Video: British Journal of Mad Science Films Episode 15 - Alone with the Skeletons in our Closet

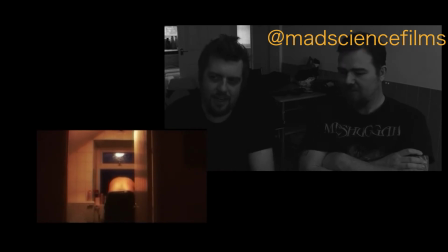The main composer from Goblin, he was playing at Abattoir that year. and he hats off to him because most people just you know he sat
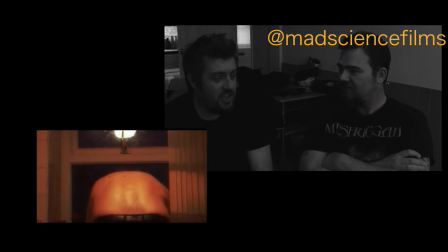through watched all the short films including this one yeah Jimmy went up to him afterwards and what would you say I said you'd like my stuff you went yeah that's so you know it's great and what was the feedback
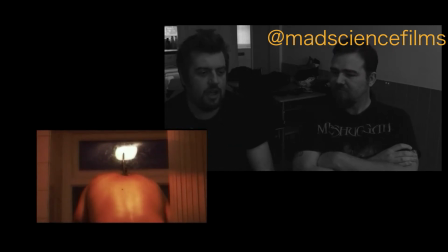yeah Michael Coven author of some great books on folklore
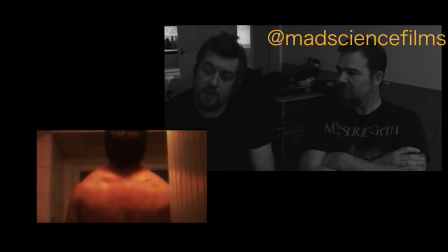and jello films and blaxploitation he came up to us afterwards as well and said he really liked it
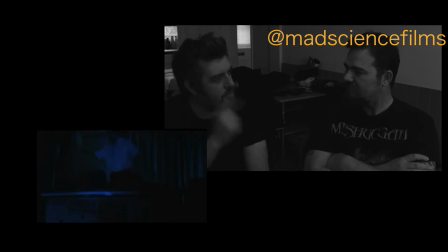I've got a feeling no it was the alternative ending as part of it because what he liked about it is he came up to us and he said what I really liked is and the spoilers for the alternative ending is yeah what if the last guy alive is a psycho yeah at the end of the world and he really enjoyed that about it it actually got
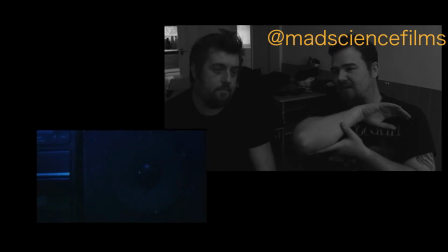some really good like online feedback a lot of people when I think again we did We did win at Film Festival, best film, international film under 35 minutes, we did win there so.
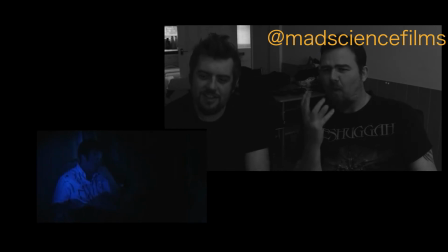Can I just point out, this is David Davis, he's got the best, very Welsh voice, but he does a cracking joke. I loved all of this, and again we kind of ripped this off in Night of the Living Dead, the whole radio atmosphere. for me this this was like very John Carpenter-esque,
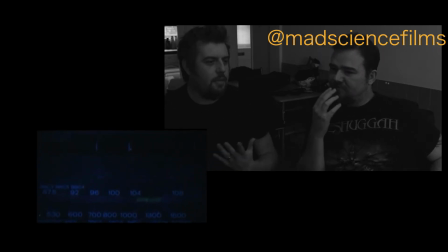there's a guy alone in the middle of the woods about the end of the world and it's him sat in the dark. We tried to do it in Night of the Living Dead I'd say probably not as successfully as this, I much prefer this in terms of digital zoom much more claustrophobic
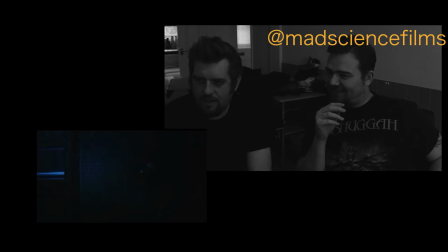I mean I must want to talk over this guy nice sound design on this as well yeah this is your idea on a gym oh the slow pan away yeah
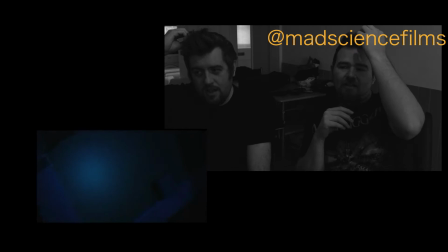faded up into black again I think I just stole the idea from Boogie Nights where I just love in Boogie Nights there's a scene where character walks in and rather than following the character until you just slowly pan away and yeah,
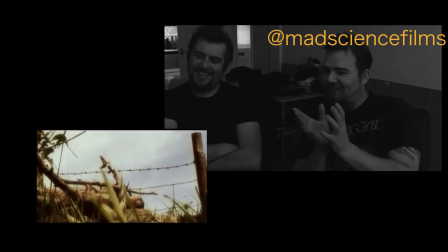it's okay. Now this, I love the look of this, daytime, it looks very authentic, kind of grindhouse.
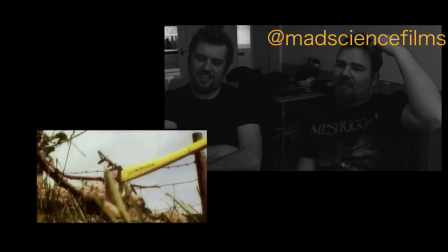Yeah, it's the shot coming up which I refused to shoot. Yeah, I did though, I literally laid in front of the tire.
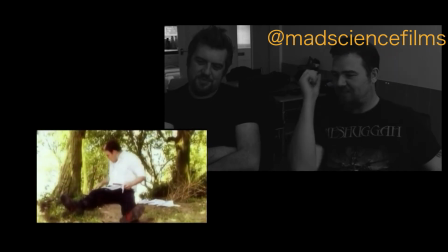You did it then! Yeah. You threw an axe at you. And there's an outtake where you see it, as he chops the wood, the log fly past, I think that was on the camera.
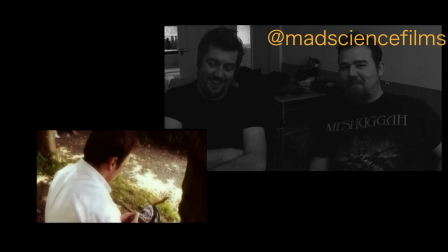Oh yeah, I refused to do it. I was too scared. But he has been on the side of toilets for his films, but he will not stand in front of an axe for me.
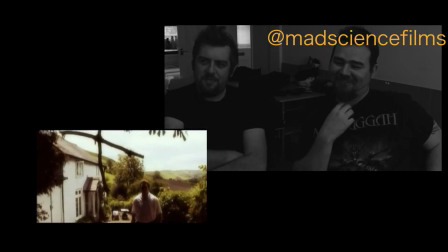Come on! I stand by my decision. Well there was a fake pan down there wasn't it? A digital one? Because again we cropped it. Yeah. And so when you crop it you've got like about 10% either side that you can play with so...
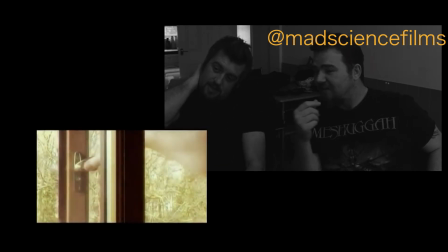This was actually shot at Christian's house. Oh yeah? And that's me. That's me. So um...
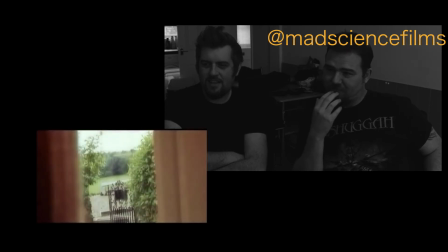Multi-talented. Yeah. That's uh... There we go. enter megan yeah
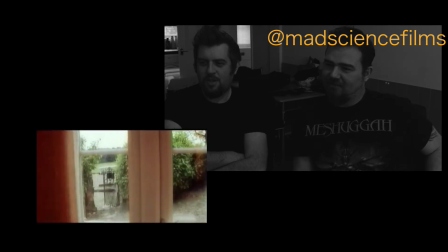nosy neighbor here
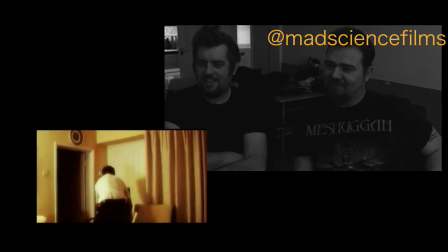we go damsel in distress amazing screaming which we had jim made us do multiple takes so we had a lot a lot of
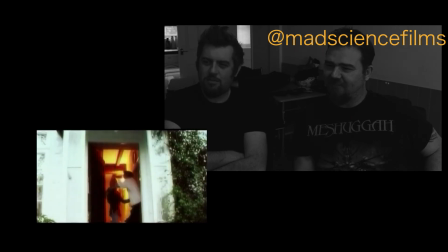that screaming i love the colors on that though man you know such talented dp who's your dp i've got james plough
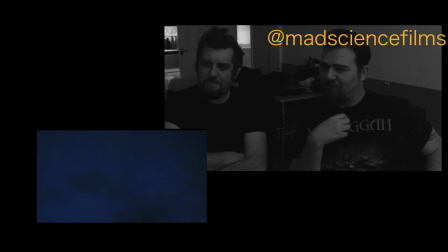i'm gonna keep an eye out for him Now this again, this is some sky royalty free sky void because we haven't got sky near us. No, my camera wouldn't handle it. The sky. Couldn't handle the sky. It's too big.
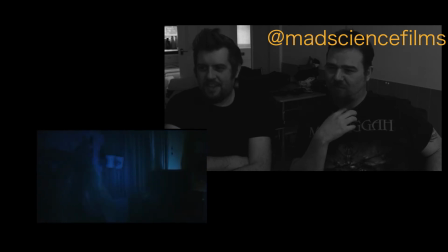But again, you know, we really tried to salvage some of these shots. Yeah. You know, that moonlight kind of look. Because this was, yeah, I think we lit this. It was warmer, wasn't it? There were more oranges and stuff. and then from a storytelling point of view it made more sense for them to be in the dark didn't they?
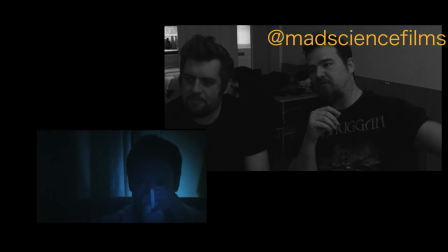Because they were hiding from the zombies. So I mean so now we probably maybe have a light source going from the kitchen to like Kev and maybe we would pretend there's another window near Meg and
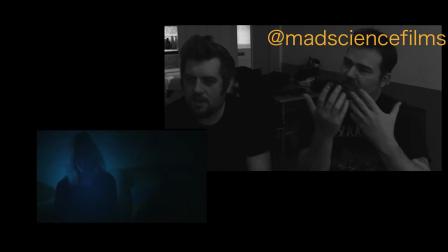put some lights and keep the background nice and dark and then it's you know but again this is this is why we're doing this is because yeah we've learned a lot. Yeah I mean we backlit a lot and again because yeah I
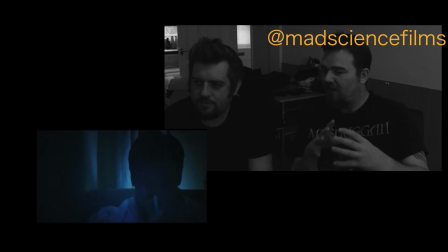If the curve is more lit from the front, maybe we could have fake fire or something, I don't know. You've got to think about practical lights. I mean, in that set up, what could act as a light source? Yeah. So whether it be moon lights, a small lamp, whatever. So this is us really trying to like, you know, figure it out in post, which is not ideal.
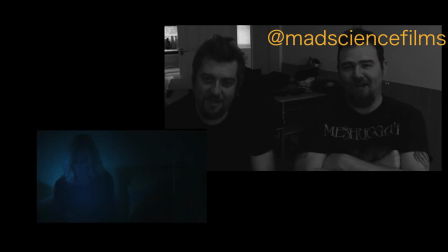And we don't ever advise you try and figure it out in post. Don't try. Because I mean, like I said, I mean, the grind house helps, but you can definitely tell it's being underexposed and we're trying to salvage it but uh okay live and learn yeah i mean from an aesthetic point of view i like it but i think we're doing a disservice to the actors because
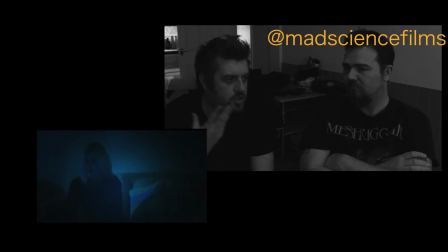we're not really getting as much of their reactions as they're delivering you know what are quite important lines yeah um yeah
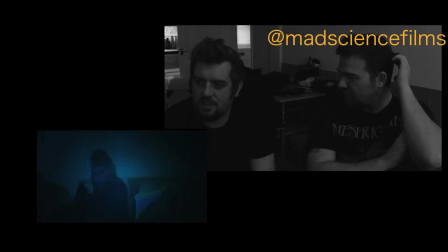two cameras here i'm not sure who was filming who i think you were filming kev yeah that rings a bell chris was filming meg if i remember
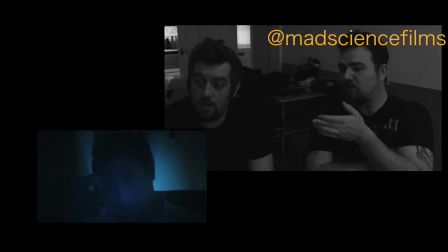rightly oh so you went behind the camera no I try to allow Chris to use the camera as much as possible and then all fairness to Chris he wasn't experienced with the camera still isn't experienced with the camera but yeah he was quite adamant on being behind the camera
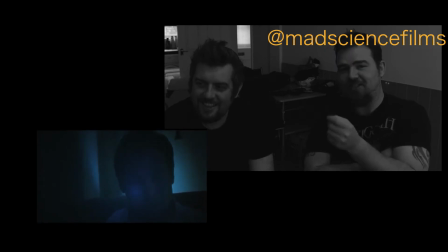and the assistant on making it I can't complain I mean look that needs to be locked off well again this is before the the real necessity of a tripod.
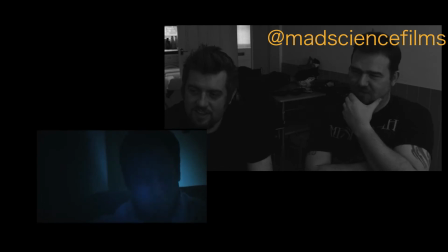I think they were sipping on... was it cold tea? I can remember. Something not very nice. So again, I mean a lot of this is two cameras so that we were rolling at the same time.
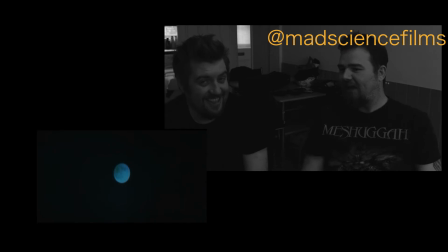Which seems like a good idea. Yeah, yeah, yeah. Wow, that's a blue fucking moon. Is that James Morrison or is that Stockbridge? Oh, God knows. It looks like Stock. I just really blew it up. Here we go, some more zombie action. Oh, this is quite a nice shot. There's Chris. Chris is a zombie.
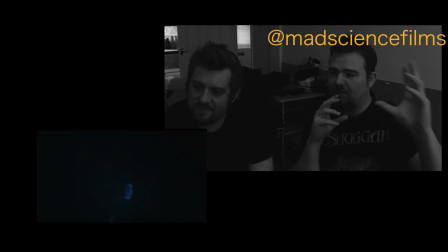So this is kind of playing on the idea of something coming toward the black and then boom. I mean, kind of a quick snap there, but... I like it. I think it works as a jump. I really like the makeup on Katie which Jess did for that. She really captured that Evil Dead.
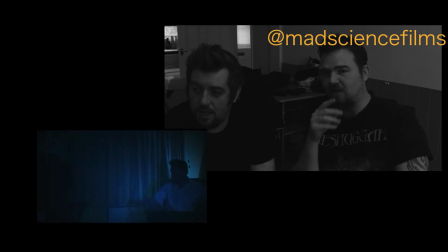I remember meeting Jess in Newport, we had a discussion about it and I think I referenced Evil Dead a few times that she clearly and thankfully had in her head for the makeup, Evil Dead style. It's always good when your makeup artist has actually seen Evil Dead. Yeah, exactly. But again some fake lightning, that's kind of Night in the Living Dead inspired shooting there.
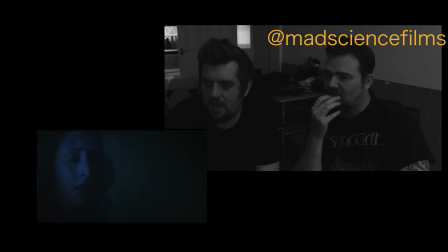through the yeah the frosted glass kind of thing yeah I mean yeah clearly we were pretty shameless about our Evil Dead ripping off but hey if you're gonna rip it off I just buy something that's great and that's fun particularly like I think you use that in some of like the images as
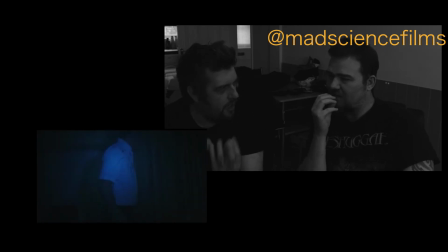well didn't you actually got a screen grab from it and use that in some of the primos there
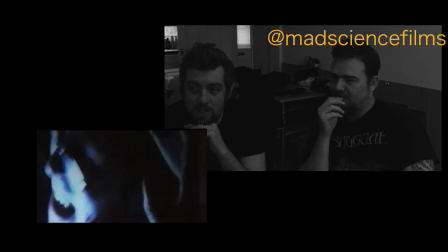we'll drop on the painted image that you got done yeah definitely oh
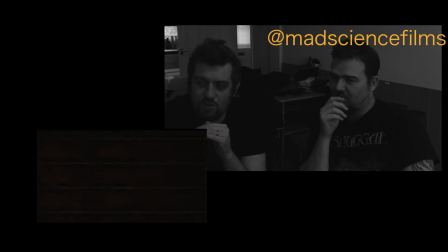look at that so that's some intentional frame yeah yeah again you know committing to the grindhouse aesthetic looks like it's deteriorating the film and again I mean that we kind of picked up from Rodriguez on the commentary wasn't it I think by the time we were editing it